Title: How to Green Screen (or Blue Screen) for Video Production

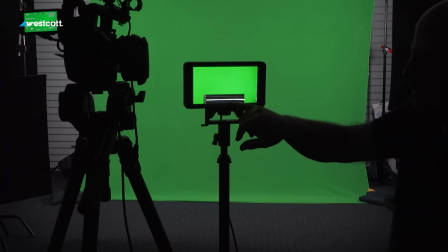8:17 But really, generally, when I'm lighting a green screen, depending on the distance from the green screen and the subject. I'm usually lighting it between about 40 to 50 on a waveform monitor.
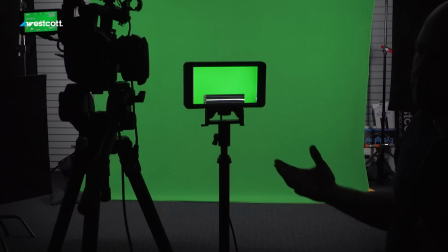8:29 You can do the same type of thing if you're using a histogram.
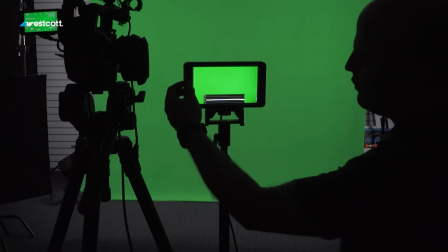8:33 There are apps that are out there that help you light things and there are also some other cool tools like for instance on this particular monitor from SmallHD
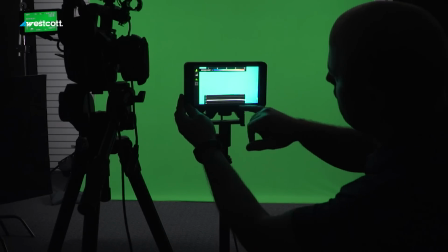8:41 they have an exposure assist feature which will actually show you color and you want to make sure that that's as even as possible over the
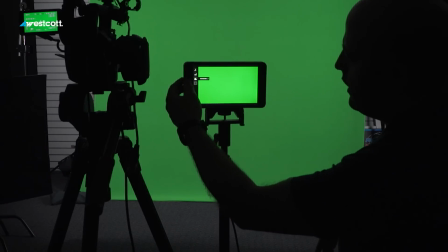8:48 entire screen and then you have pretty much the same exposure overall so great tools that you can use to help you light that green screen evenly
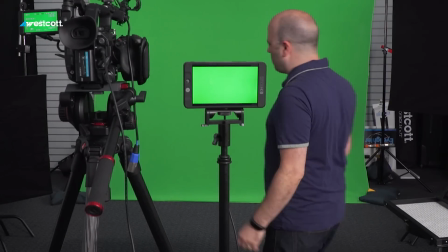8:57 let's go ahead and bring that key light back up and just a couple of other tips we've actually set some fast flags I have another one to
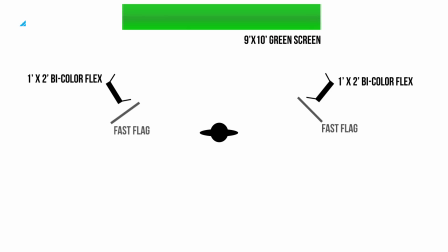9:05 raise over there and what that's also doing is making sure even though the softbox is doing some of the work it's minimizing how much spill is going to be coming back from the actual light source itself so that we can then light with our own key,
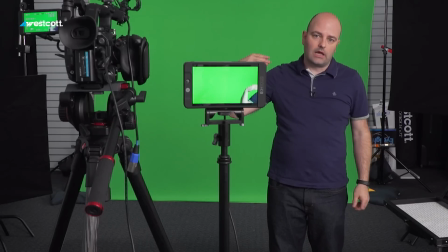9:21 we can go ahead and have our own edge or hair light, and that's what we need to do next. So it's now time to bring Josh in here, show you how we're gonna light this to match the back plate, and let's go.
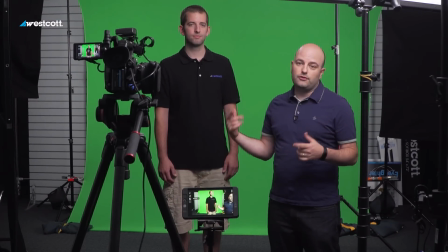9:33 So green screen lit, now Josh is here, and we're gonna do the actual interview in a quiet space, good audio, all of that stuff.
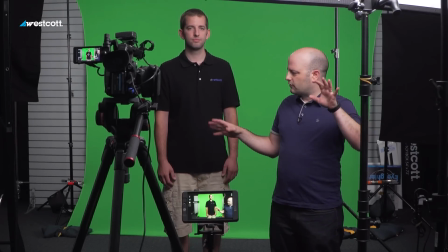9:41 So what we wanted to do from a lighting standpoint for Josh was
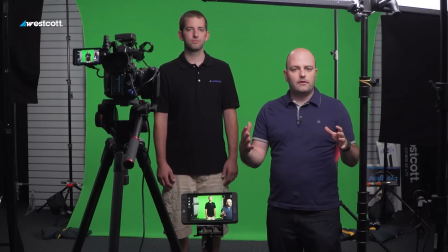9:46 make sure that we were replicating as much as possible at least where that key source was coming from and if you remember from that segment we talked about
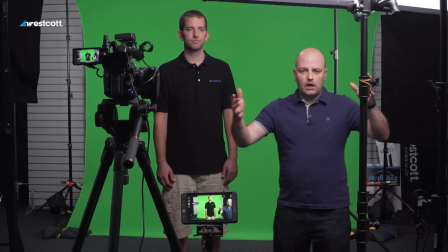9:55 that bay door being open we were basically getting that key light coming
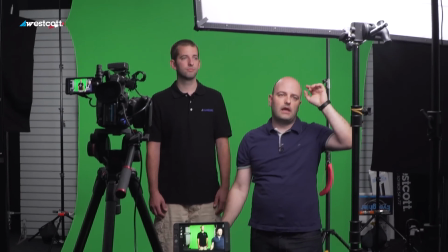10:00 from this direction so what we've done is set up a DP kit this is a 4x4
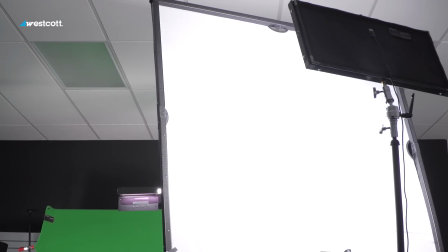10:05 frame with one-stop diffusion we're pushing a 1x2 through that
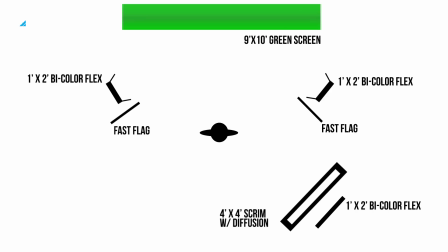10:10 frame right now and everything for this particular shoot is all daylight balance so we're making all of our lights read at 55-5600 Kelvin. We've also set up another DP kit here with the floppy cutter and while that key source and sort of the warehouse was
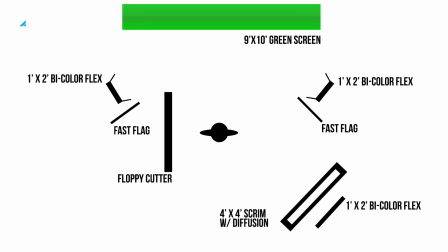10:28 relatively flat or at least more sort of high-key even though it's kind of soft boxy coming through that bay window,
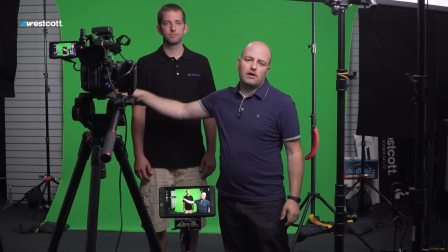10:37 we wanted to create a little bit more contrast here and that's what that negative fill is doing.
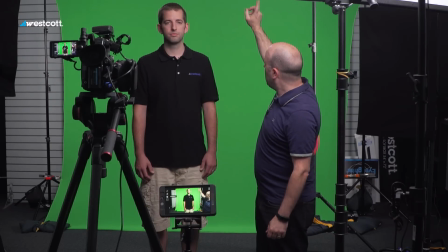10:42 It's just allowing us to have a little bit of contrast. And then above and behind Josh, we actually have an Ice Light 2 set up.
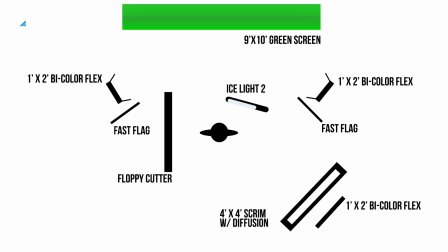10:50 And that's creating and replicating the lights that we saw in the space. So there's a little bit of an edge there.
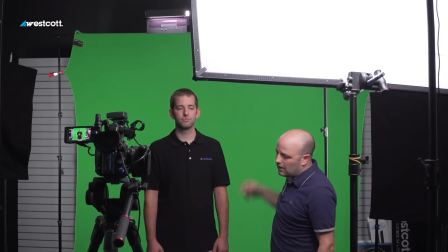10:57 And we would normally do this in green screen anyway. And the other thing that I've done is I've taken a quarter minus green, which is really a magenta gel,
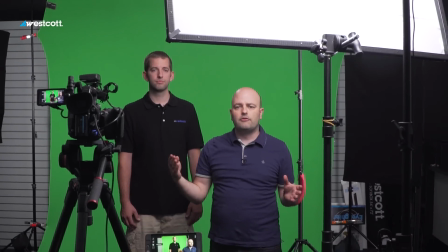11:06 and I've put that in front of that Ice Light 2,
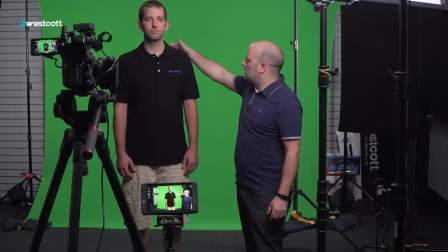11:09 and that can also help minimize the green spill that you're getting when you're shooting green screen.
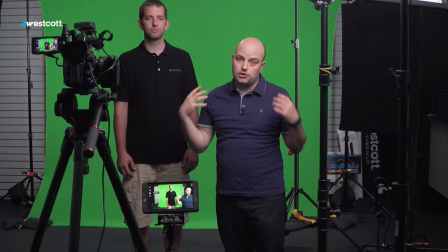11:16 You don't always have to do it, and sometimes people overdo it, so then you start to see magenta, but just that little quarter minus green can help out a lot.
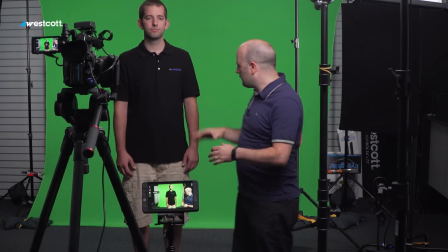11:24 So that's really the setup.
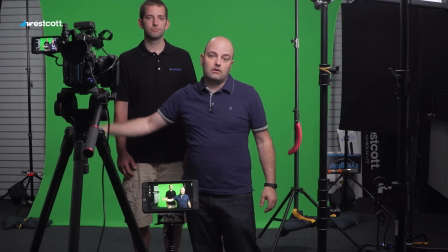11:27 Ice Light 2 for separation, floppy, we get a little negative fill, we got a 4x4 frame here to replicate that bay window.
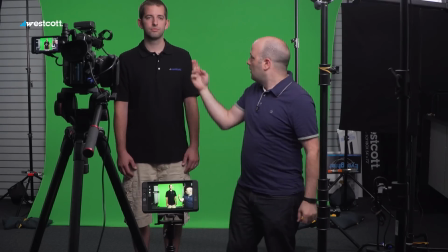11:35 It's now my job to get in that position next to camera where Josh is looking camera right like we had framed up for the back plate. I'm going to go ahead and interview him. Distance again, about 6 feet like it was and the way we thought we were going to do it from there.
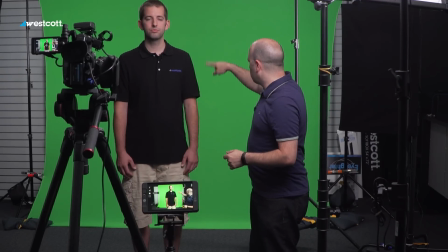11:51 And the only other thing I'll say is that sometimes when you're shooting and your green screen isn't huge And you'll see in our master
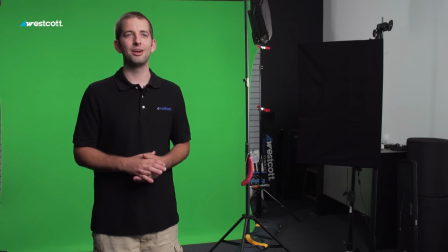11:59 shot that we see a lot of the rest of the room You just have to make sure to either get a larger green screen Or you have to go
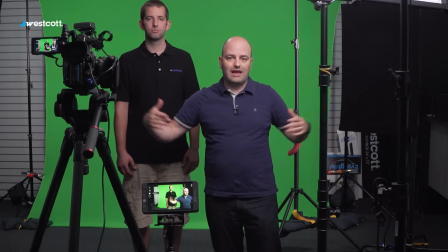12:07 ahead and direct your talent to not move their hands outside of the green screen Area or move
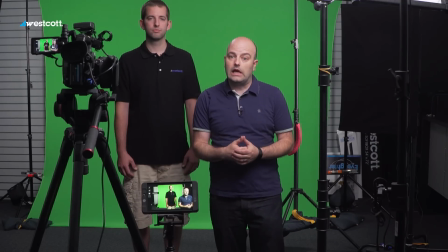12:13 outside of it because of course you won't be able to key that so let me go ahead and get in that position Josh,
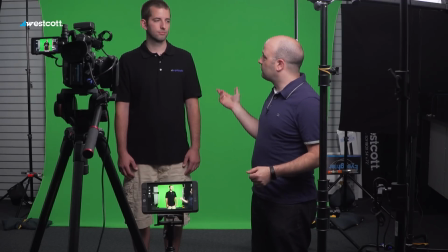12:19 it's time for me to ask you about what you do here.